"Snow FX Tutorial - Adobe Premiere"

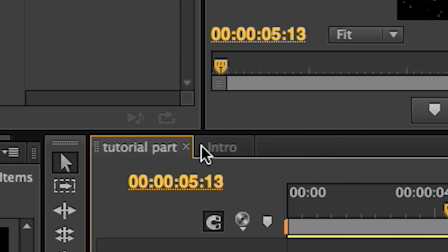295s
You'll notice that a tab opened up for this one, so now I can go back and forth if I want to.
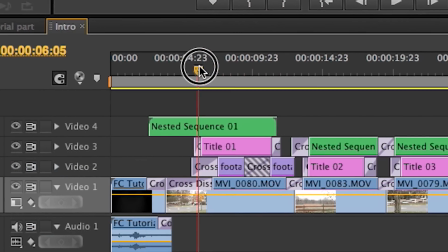300s
But looking back at the intro, you'll see several green bars that represent a nested sequence that has been overlaid to other parts of the video.
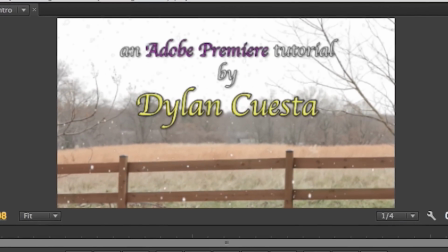307s
So now you can see all of my titles and footage thrown together with this beautiful flurry of snow,
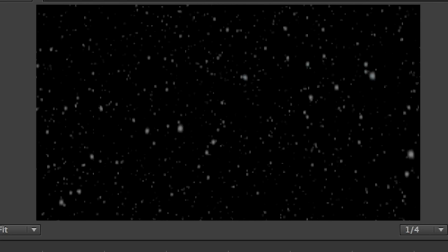313s
all without having to export our newly customized snow effect.
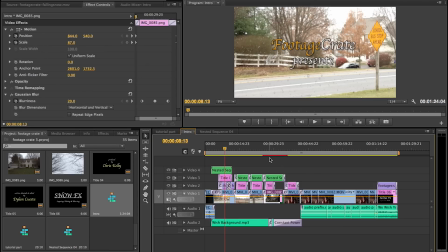316s
So rather than doing everything in the same sequence, which again, I did a lot up until recently,
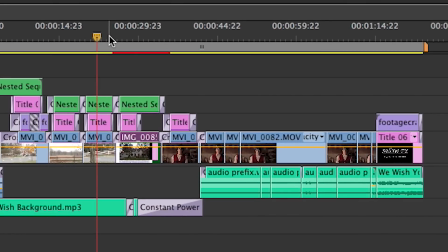322s
we can break up our project into sections that are a little easier to manage.
Dude, what are you doing? I look like I'm doing.
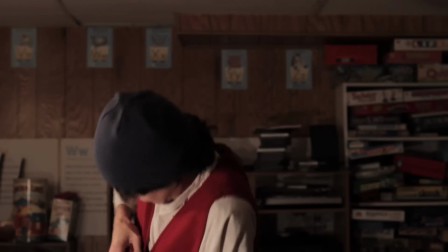330s You can't take that off! No, obviously I can't. Actually, it's stuck.
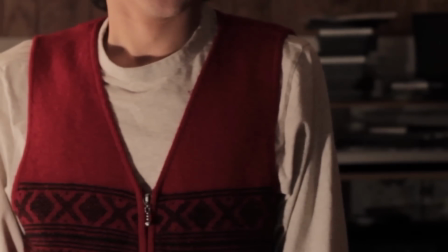335s It's hot, it's itchy, and it's stuck to me. Well, good. I mean, you have a contract anyway. Well, wear the contract.
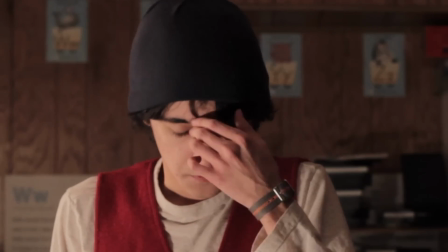340s You don't gotta keep reminding me. It looks good on you, dude. I mean, besides, it has red.
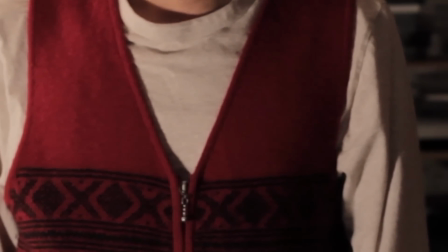345s It's got the ugly sweater thing going on. You just radiate the Christmas spirit right now.
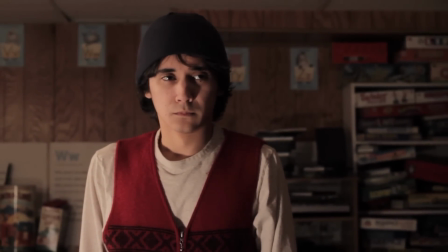353s Just absolutely radiate, and it shines right through that vest. I don't appreciate your sarcasm right now.
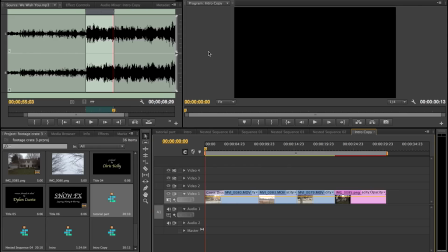358s
Even though I showed you how to extend and enhance the original 5-second clip,
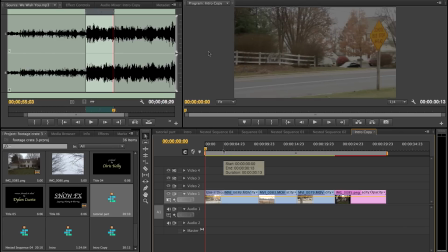362s
there's still a few things we have to do to make it a little more realistic. To do this, I've made a stripped-down copy of the title sequence.
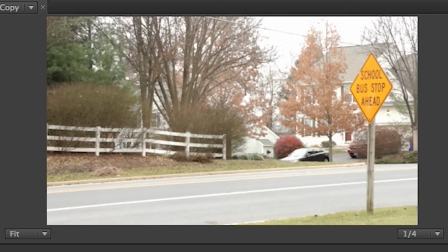368s
No titles or fades or anything, just a simple sequence where one shot cuts directly to the other.
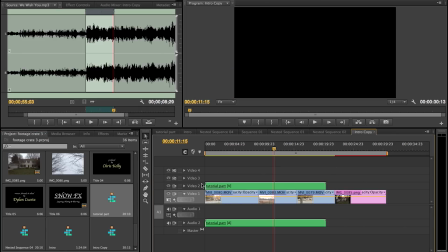373s
So I'm gonna take our nested sequence from earlier and lay it over our footage. Since all it is an effect shot, we don't need the audio part.
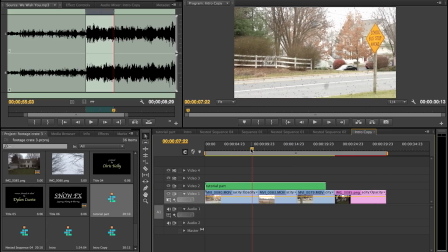380s
So obviously our snow has made it into the picture, but if you look carefully, there's a couple things that take away from the effect.
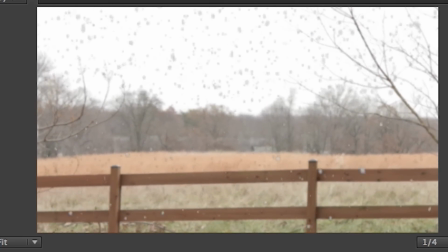385s
For one thing, it could be a little brighter. This is supposed to be snow, not the ashes of Mordor. So let's break out our brightness and contrast tool so we can remedy that.
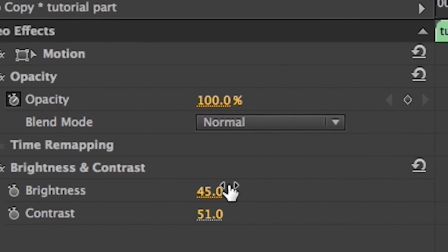392s
Play with the settings here till we get what we need. If you're still having issues with the brightness, another thing you can try is going to blend mode under opacity and selecting screen.
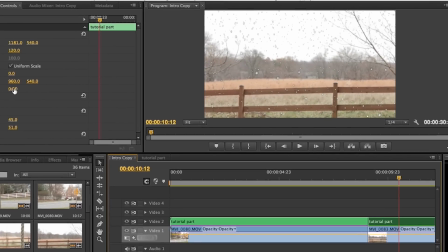401s
This is something that a lot of people use for muzzle flares and other explosive, bright type of elements.
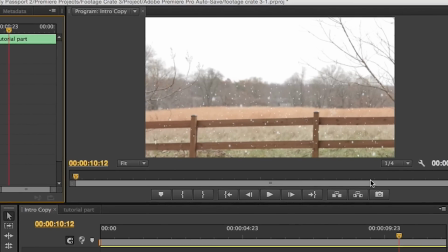407s
And essentially smoothens out the relationship between the effect and the background.
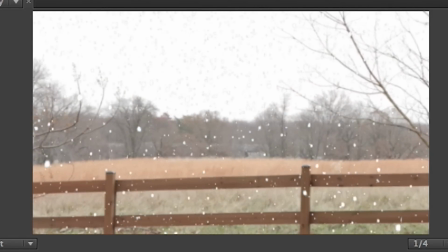411s
In other words, it's just another little trick you can do to make it a little more realistic. There, much better.
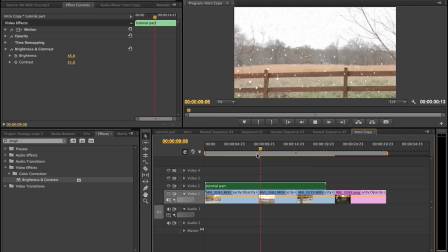418s
So, we done now? Not quite. Cutting from one shot to the other reveals that we only put one file over top the footage.
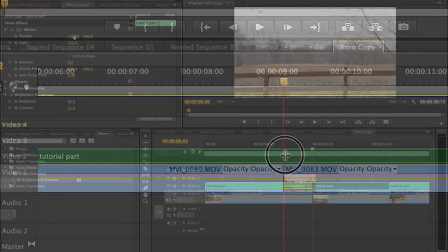424s
So what we're gonna do is go over to each cut with the Splice tool, and then we're gonna mess with the scaling and position to make them distinct from each other.
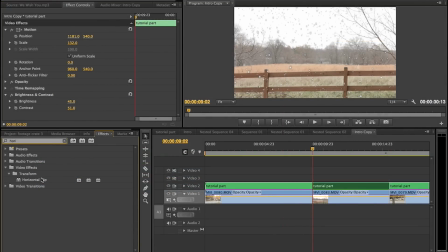431s
Don't hesitate to bring out our old friend Horizontal Flip.
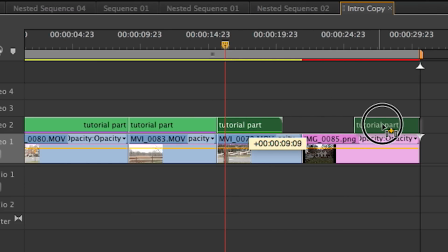434s
In hindsight, I should have made a longer snow clip, but we can easily fix that by just dragging this part over here and filling in the remaining empty space.
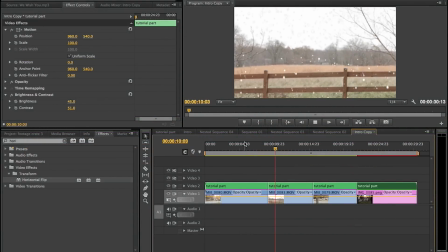444s
So there you have it. We've broken up the flow of the original clip so that each cut to a new shot is nice and natural.
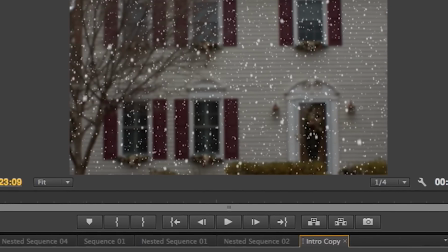450s
Now the last thing I'd like to show you involves this final piece, which is actually a photo that I animated using keyframes, as to make it look like video.
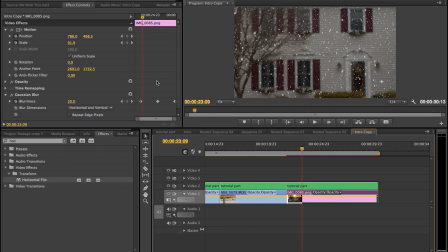459s
Now, if you haven't seen our last tutorial on animating with keyframes, I strongly recommend checking that out first, just to understand what I'm about to do.
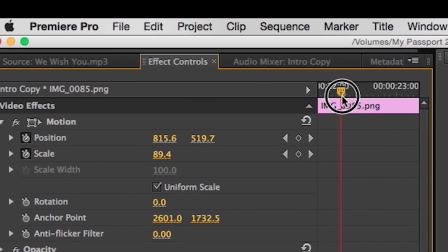465s
Anyway, as you can see in the effects controls, I've already mapped out keyframes for this photo of where the position and scaling should start and end,
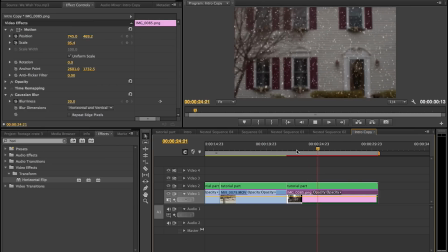473s
which essentially maps out the motion that it goes through in the video. The overall footage looks okay, but the snow doesn't really seem to be reacting to the imaginary camera like it should be. In other words, the closer to the house we get, the closer the snow should get to the viewer.
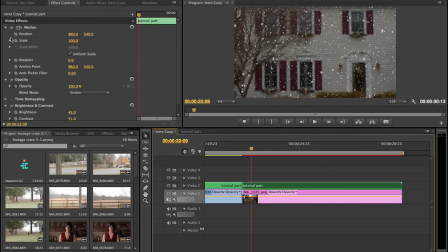485s
So I'm gonna select the snow layer, go into its effects controls, and toggle the animation on for position and scale.
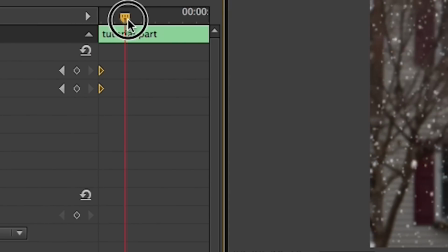492s
I'm gonna take these two keyframes and put them at the very beginning, and then I'm gonna move forward a bit just to get an idea of where I'm gonna end up.
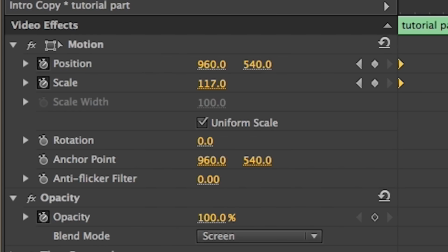499s
As described before, we're gonna scale it up so that it gets closer to the camera.
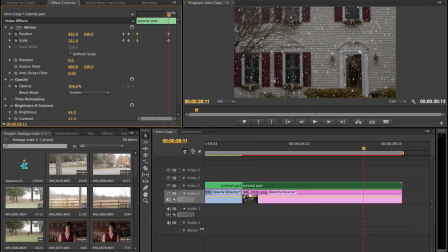503s
Keep in mind we're also going right, so we also want the snow to go left to create a parallax in the image. And it wouldn't hurt to bring it up a little bit since we are going down just a touch. Once it's to my liking, I'll select these two keyframes and put them at the very end.
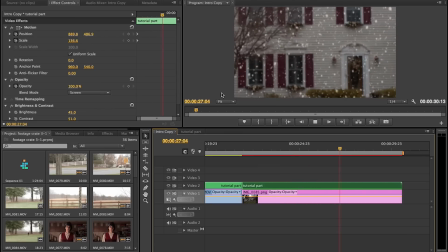517s
So there, by making the snow a bit more dynamic, it complements the camera movement and creates the illusion that the snow is actually there.
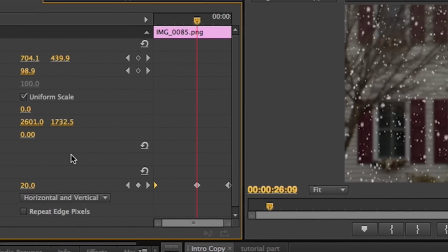523s
As I hinted at in the previous tutorial, keyframes don't just apply to motion. They can also be used for effects like blurriness and sharpness.
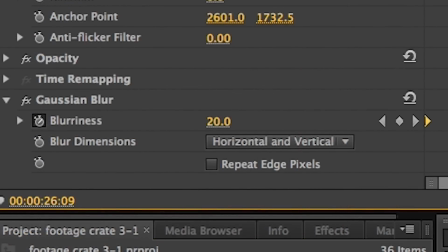531s
You get the idea. In this case, I added a Gaussian blur to the house so I can simulate pulling focus in the camera.
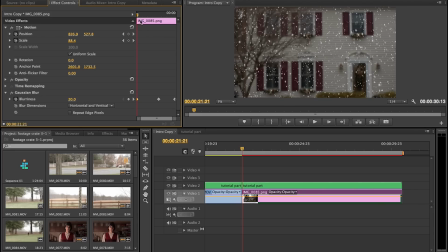536s
I marked off where in the timeline I wanted it to be blurry. These first two keyframes have no movement whatsoever.